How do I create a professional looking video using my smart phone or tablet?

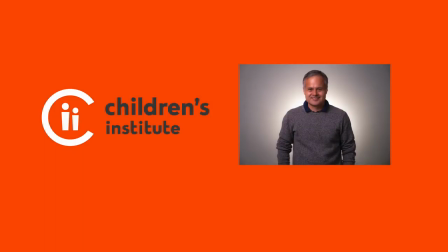[0:00]
This is Sal Paniacqua with CII's Communications Studio on some tips for filming videos using your smartphone, tablet, or laptop.
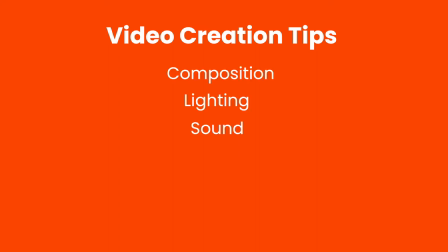[0:07]
We'll go over composition, lighting, sound, your delivery as a presenter, and file sharing. In this video, I'll present some common mistakes to avoid and best practices to follow.
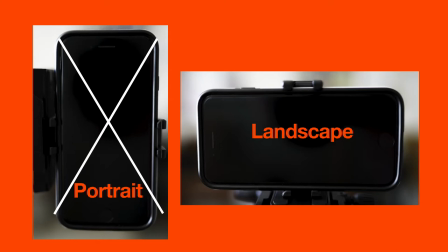[0:18]
When using your iPad or iPhone to film videos, shoot into landscape orientation since your audience might be watching your videos on a television or computer screen.
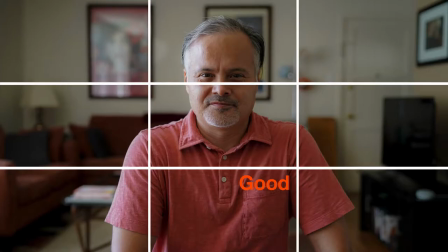[0:27]
Avoid putting your subject's face at the center of the screen. The golden rule of photography composition suggests that if you split your screen into three,
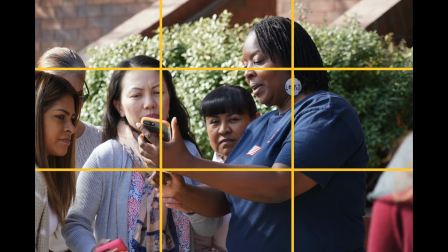[0:35]
placing your subject at the point where the lines intersect produces the most pleasing images.
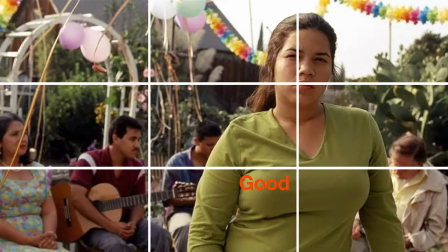[0:40]
This idea dates back to the master painters and holds true with today's digital images.
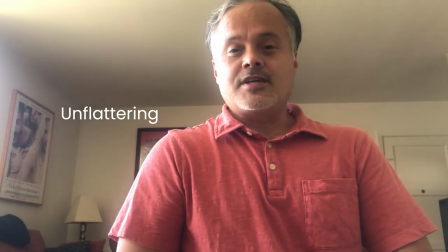[0:46]
Try to avoid placing your phone with a lens far below your eye level.
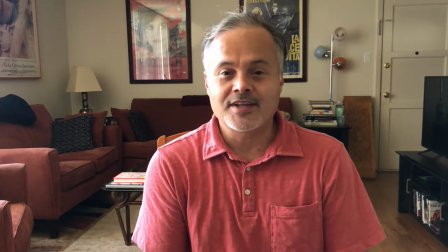[0:50]
The image is more pleasing if the camera lens is slightly below or at eye level. try to use a background with depth that is not distracting.
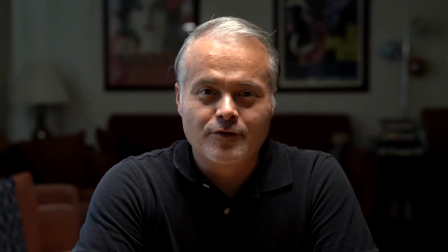[0:58]
For lighting, keep in mind where the light source is coming from. Stay away from filming directly underneath the ceiling lights as they can create unflattering shadows on a person's face.
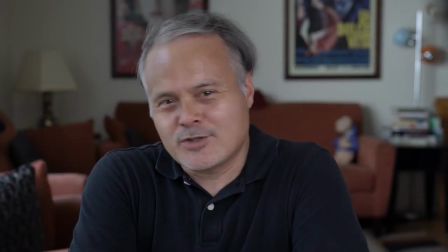[1:07]
Try not to film into a window as that will put the subject in silhouette. Look for spaces where the subject has the most even light on their face.
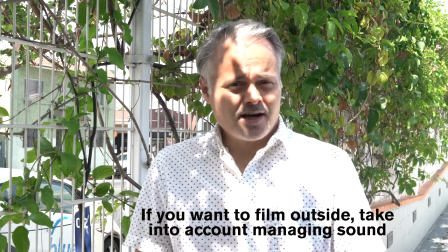[1:18]
If you want to film outside, you want to take into effect magic sound and and what kind of light is falling on the face of your subject.
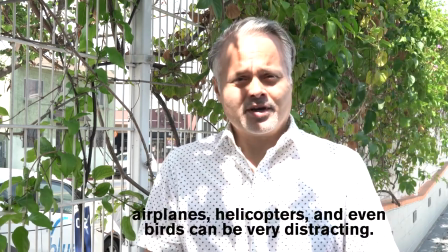[1:25]
You have to keep in mind that you might get cars passing by, airplanes, helicopters, and even birds can be very distracting.
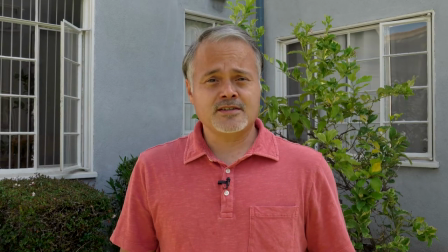[1:34]
As long as you're extra mindful of lighting and sound, you should be able to film outside. When filming yourself, it's easy to want to write out your content and read it from a cue card. Unfortunately, the audience will see your eyes moving as you read. moreover it will create a stilted performance. It's best to think of the camera as if you were talking to a friend. You want to come across in a conversational tone. A good way to do this is to come up with bullet points on the things that you want to talk about and then if you need to refer to them from time to time you can look down at those bullet points but you continue talking to the screen in a conversational manner.
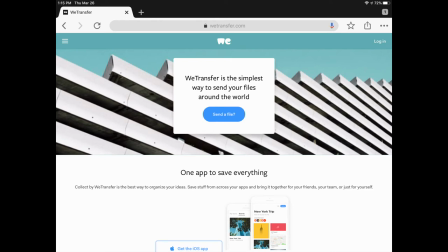[2:15]
After you've shot your video and saved it on your iPad, open your favorite web browser and go to wetransfer.com. There is no need to create an account. Click on the blue button in the middle of the screen that says send a file.
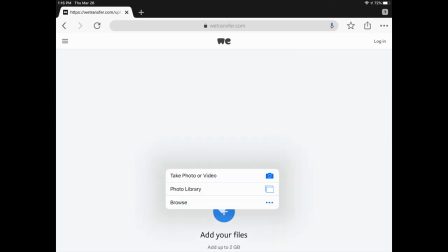[2:28]
Click on the plus sign. Click on photo library. Select videos.
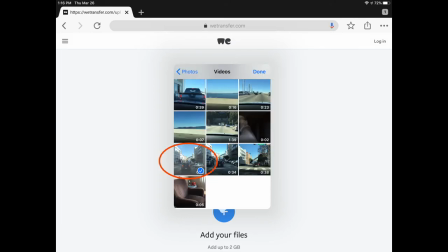[2:35]
Click on the video files you want to share. Click on the done button in the upper right hand corner.
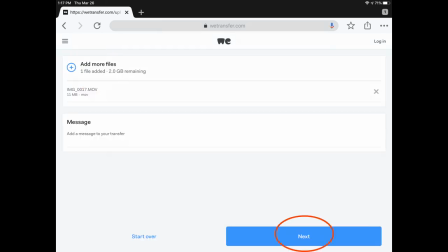[2:40]
Add more files if need to or if you're done click on the next button click on the send an email button enter my email of spaniagua at children's institute.org and type in your address in the your email line then click on the blue button that says transfer check your email or you'll
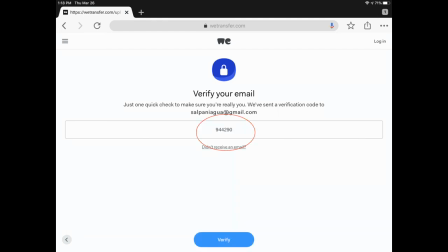[3:00]
receive a verification code that you'll enter into the verification code line and then the files will upload and then you're done. Feel free to ask me any questions. Thank you.